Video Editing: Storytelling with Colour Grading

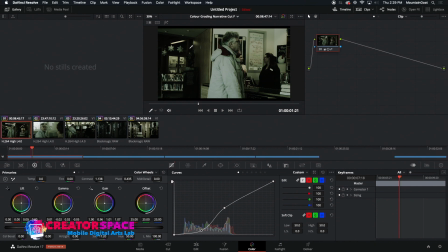This is purely like, look how much can just be done with color. And I think that's the real fun part, is playing with, you know, just with color, and you know, what can that do.
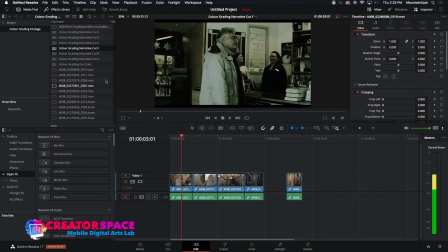Now we can also play with things such as, we'll do one more copy here, and you know, trying to emulate you know, different types of
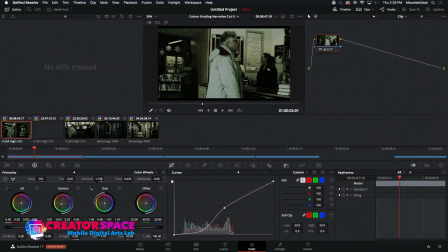film, or different areas like that. And what I like to do there is sometimes you can really play with what's in the shadow area. So if we kind of lift the shadow up a little bit, and you know, we
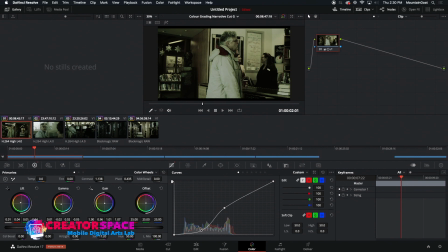try to give it a little bit of brown in there too, right? Kind of as an alternative here too. And I'm just going to go to the actual shadow area here too.
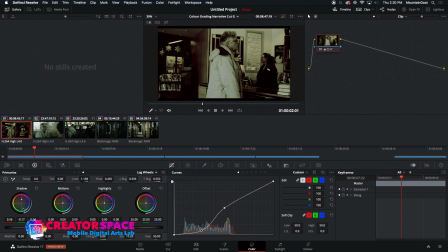And just kind of seeing what we can do in terms of a little bit of shadow boost. See how it's kind of flattening the things out?
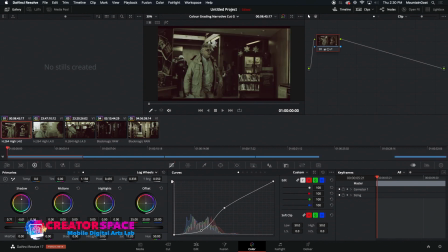So by boosting the shadows, we can really create a different look to it as well.
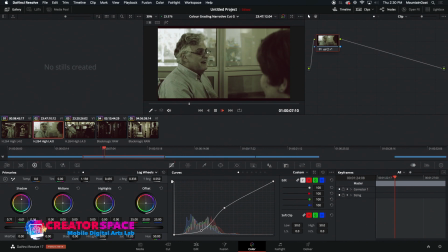It's kind of you know, starts to feel like maybe we're in like the 70s kind of idea, right? So really interesting what can be done. Okay, and then on a whole other note, we can also say, okay, well, you know, what if we want to make
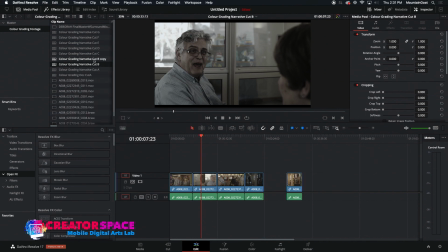something? Let's take this one. I'm just going to make a copy of that. You know, what if we want it to be a little bit more flat?
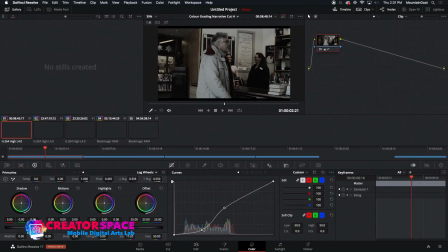So we'll take this and we'll say, okay, let's get rid of that kind of contrast idea. And you know, this is, I think, where we start to get into that kind of more normalized look. But you know, what if we want it to be not very contrasty at all? And
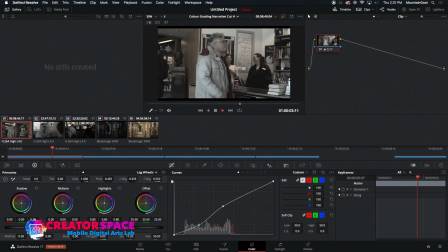you know, have like the highlights a little bit brighter, right?
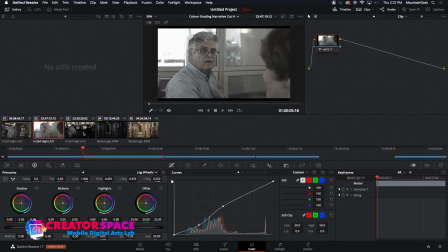So we can really play with it in this kind of manner, where you know, it's a lot flatter, and
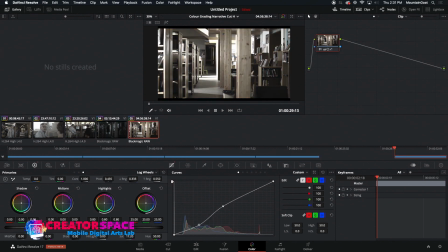you know, playing with it like that. So you know, again, an almost normal looking. Then we can also, you know, say, okay, well, what if we brought in the color? And so you can see how by deconstructing it, we can actually also construct it back to how we want it,
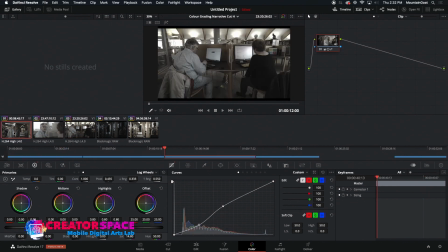maybe for you know, the specific story of how we want to tell it.
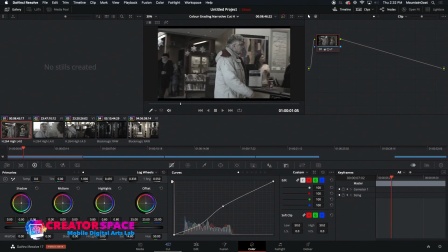Right, so that's definitely pretty neat. Okay, so that's that on the kind of narrative side.
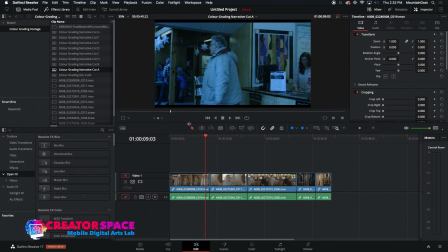And again, so different moods. So we got, okay, winter.
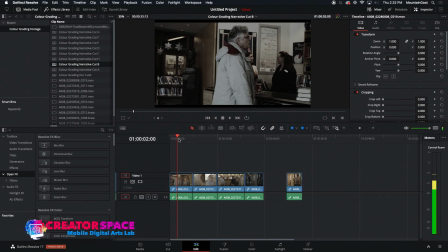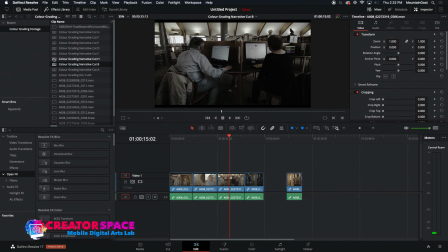This kind of thriller horror film, all the way back to like the flat.
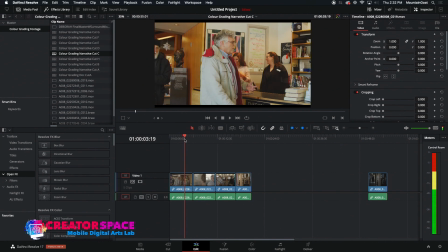So here is our kind of comedy, super saturated. What a very different look from B
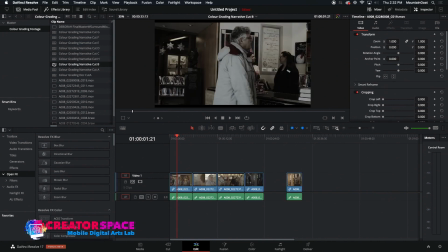to C. You know, it's the same footage, but look what a different story we're telling.
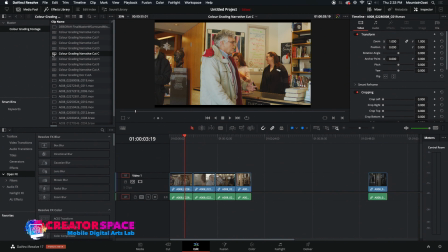Like this looks, you know, the people in the background are laughing.
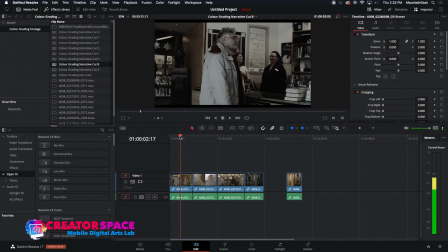In this one, they're laughing as well, but you're almost, it doesn't really, it kind of disappears. So, and those are the really neat things.